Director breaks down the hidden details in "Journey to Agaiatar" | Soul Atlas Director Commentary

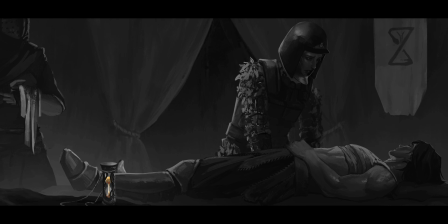(4:10)
There's a mention of memory illness, so he has gotten an infection that it's not painful, but it's going to kill him eventually. So there was kind of the idea of her standing there finding out.
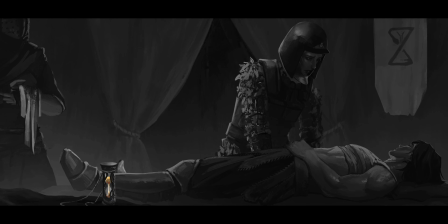(4:25)
And kind of time running out in the foreground, or has begun to run out. We also felt it was appropriate that the symbol for medics and for field medical service would be
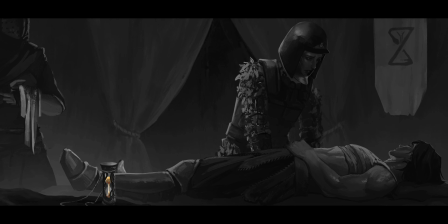(4:41)
somewhat related to the shape of an hourglass. So this is what you can see here in the right corner.
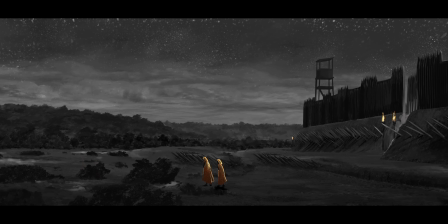(4:51)
We had quite a few
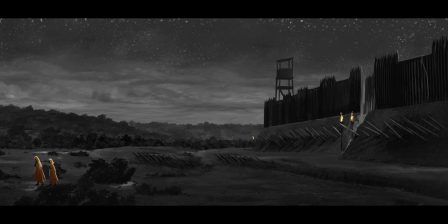(4:56)
quite a few back and forths just concerning the field HQ here that you see on the right, and we ended up going with something that arguably looks quite Roman. What we're not really seeing here yet are like the dragon towers and the sort of the
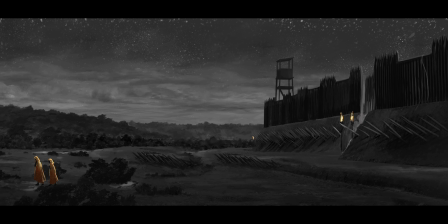(5:13)
airship installations, which are on the other side of the walls.
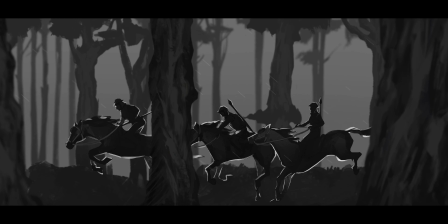(5:21)
So this was actually one of the first frames that we made. This was the test frame, elite frame, because in the beginning when we were considering, oh, this is going to work, with the parallax the way we imagined, with the black and whites and the gold style,
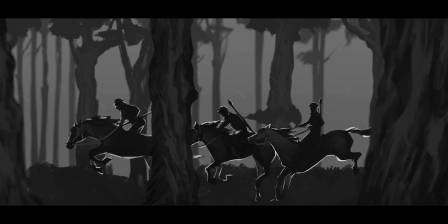(5:38)
we made like 2 frames, this and the next frame, to kind of see if that would work out. And this frame was the first one, just because the trees really created this very nice parallax, this very elongated frame that we could sort of drive along. Honestly, the idea of that came from Sherlock Holmes, the second Sherlock Holmes film, where they were running through the forest and you have to kind of the tracking shots from the side. And I just really like that. So these armor pieces that you're seeing here,
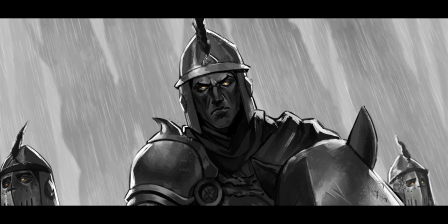(6:15)
just spent a bit of time trying to figure that out, pulling together concept art, and we ended up removing the visor on like the main guy here to be better able to see his expression. It's an asymmetrical uniform, and we were kind of looking into
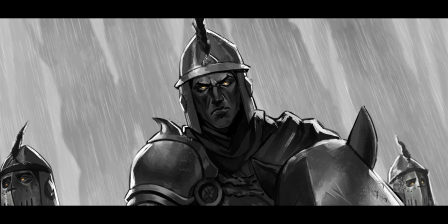(6:38)
to pull together the thematics of the colors, which of course you can see here, right? Because it's black and white. I'm looking forward to in the future actually seeing them in a colored version. But having the asymmetry, having a lot of rope designs, all of these things are going to be recurring themes in this region.
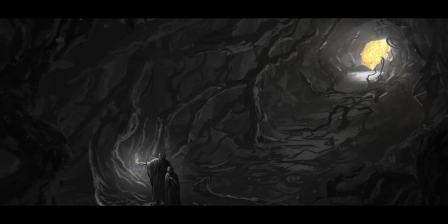(7:06)
So the haunting caves, I must say I'm really looking forward to in the future to actually get more into it. Right now here they're still kind of on the surface. We're kind of seeing them descend into this in a way. It's kind of it's the descent of the character and like from here and outwards into this kind of darker state of
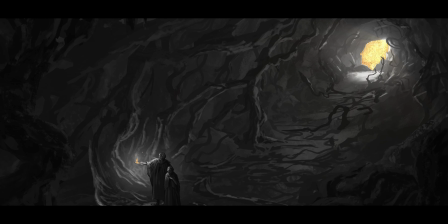(7:34)
mortality, right? Like of dealing with the mortality and of the, not necessarily that he is going to die, but the issue that he doesn't feel like he has become the person that he was supposed to be, and that he hasn't really served yet, and that he feels like that he's unfulfilled, and that he is grasping at something to make his life meaningful when it comes finally to the final test, when his shadow and his light will fight for the destiny of his soul.